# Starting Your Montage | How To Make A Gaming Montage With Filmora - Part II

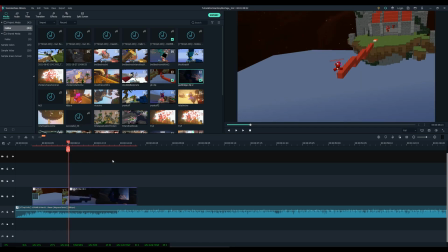And it should automatically snap. And if we play this now, it looks great.
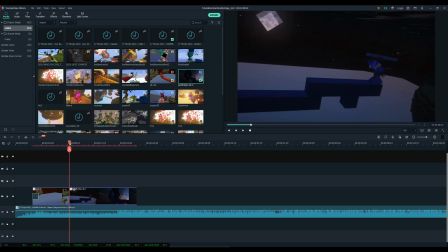However, there's also this like weird kind of flash of light, and that's because the moon in the top left corner appears for a couple, like 2 frames, and then it goes away. So I'm actually going to find when the moon is kind of gone, which is like right here, and just trim to that, and then play this now, and this should look great.
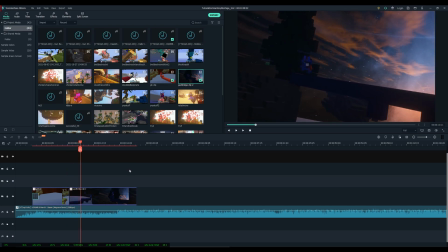And that's exactly what I'm going for.
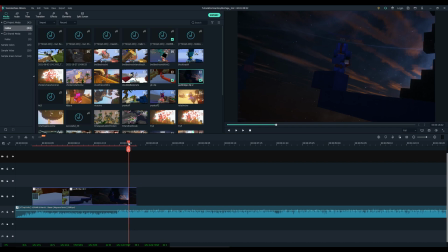You can leave this clip running over this kind of change in music, but that's kind of boring. You have this change in music, and yet you're using the same clip when you have so many others.
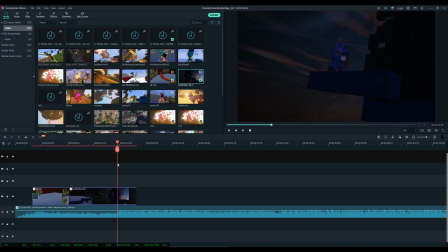Why not just use another clip? So I'm actually going to go ahead and end the clip sometime here. So what we can do with this is actually interesting. We can create a flicker, or what I like to call flicker, between clips.
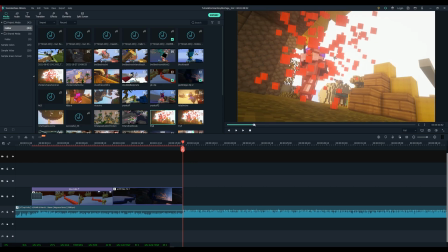So what I mean by flicker clip is switching between clips really fast, more as a fill.
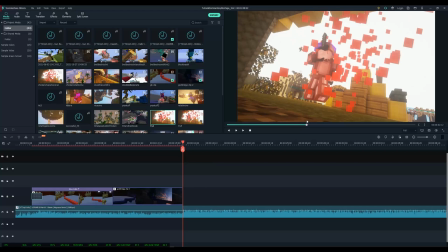It's more like a picture fill. And the way I do this is pretty easy to follow.
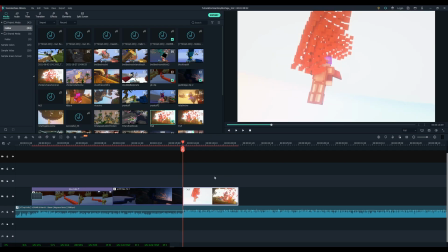Simply drag a clip that you want to use. So I drag and drop it into this portion,
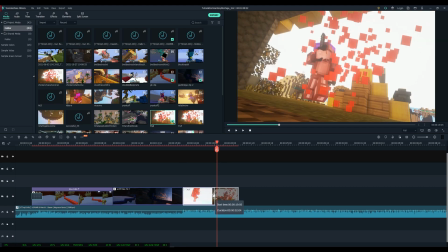and then I trim it down so that it only lasts for
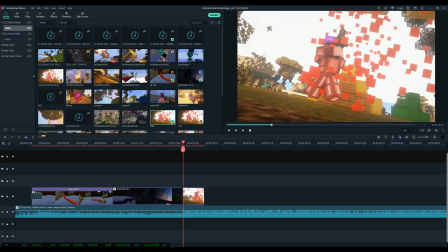around 1/5 of a second or so that you can see it but not like too long.
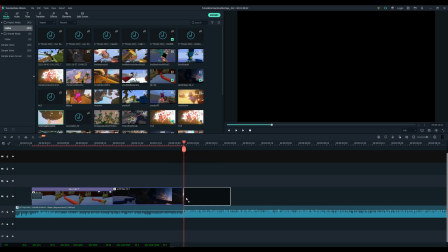Then I'll grab another clip and drag it down as well,
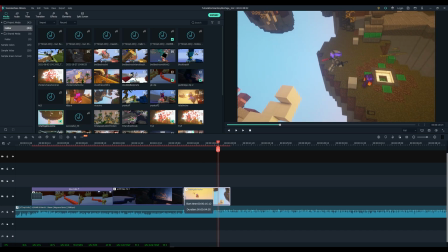match it up with the audio lines so that you sort of have this change between the clips as the music changes as well.
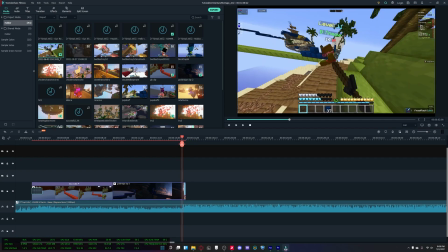And then if you play it back, you'll see how it flickers. In order to represent this, I pull out a gameplay clip, which I'm gonna end up using anyways,
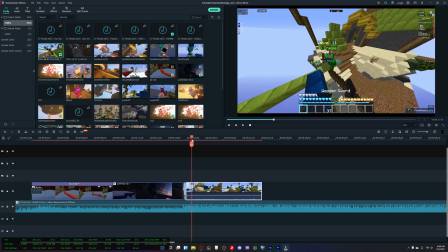and it shows the flicker portion much better and just helps to kind of define it.
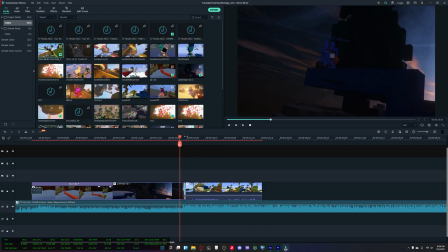Now you can obviously keep this the way it is. It looks great. However, I like to normally enhance my montage by adding subtle effects which aren't
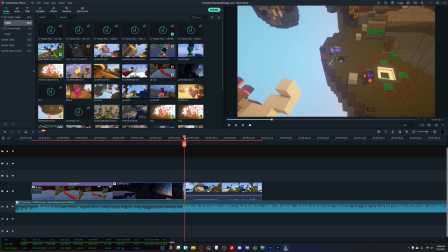obvious at the beginning but are always good to add because that touch sort of improves the flow of the montage.
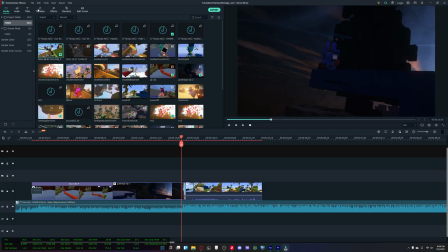Now in this case, I apply a warp transition between
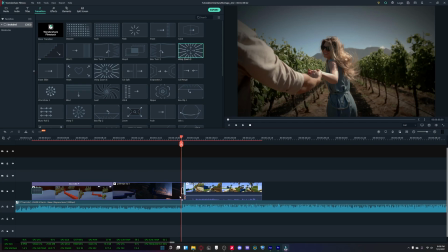the God bridging clip where I'm God bridging with blue wool to the first flicker clip.
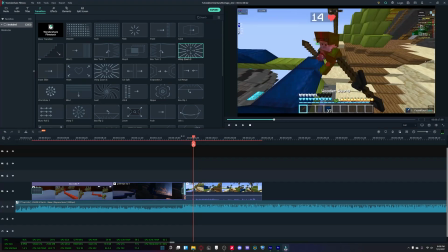As you can see while I run this back, there's sort of a small zoom, which is very quick but
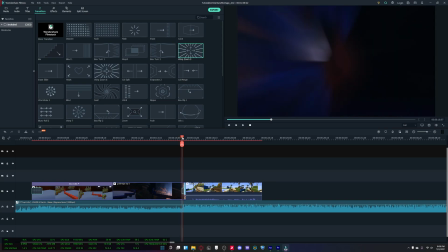helpful to sort of keep that flow before it switches to the final clip. And now it's getting ready for some new clips to add.
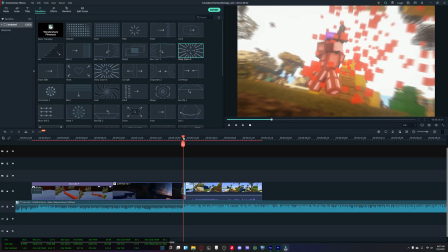It just adds to the flair of your montage, and why not add it when it's so easy to add because of Filmora's ability.
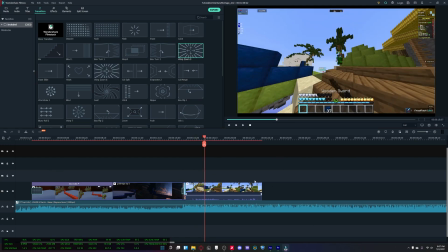So anyways, I'm actually going to go ahead and end the first part of this video here. This is sort of starting off your montage, and for a recap,
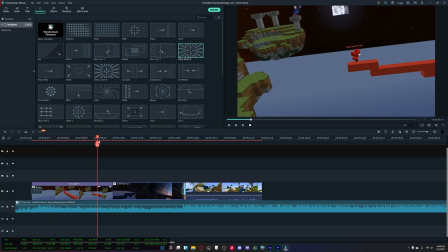we went over how cinematics run better at the beginning because of their smoothness and their cleanness. We talked about slowing down clips and adding in a fade-in transition.
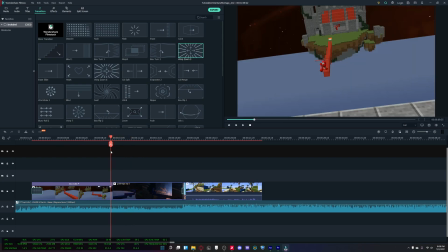And we also went over trimming clips and making sure to put them together,
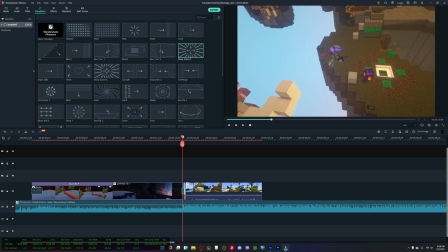as well as adding music synced clips and even adding small transitions to add effect to your clips.
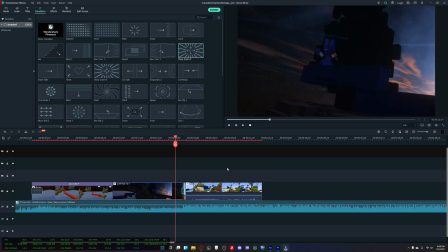So yeah, that's about all I wanted to cover today. So I hope you enjoyed. Please subscribe. Please like the video if you do like it. Also, I want to apologize for some of these like weird audio cuts and different types of audio,
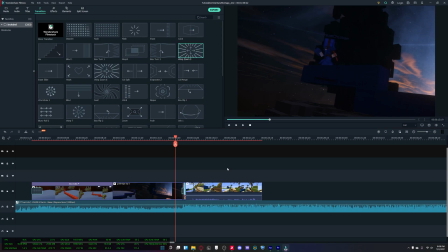as well as how unnecessarily long this tutorial is in a way. I hope to fix this in my next tutorial. However, for this one, I just had to use what I had already, and some of the stuff was a little bit messed up, so I tried to fix what I could.
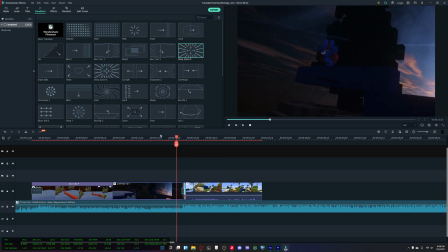I promise that next tutorial I'll try to make it a lot faster while still maintaining the level of detail, and also not have as many odd audio cuts.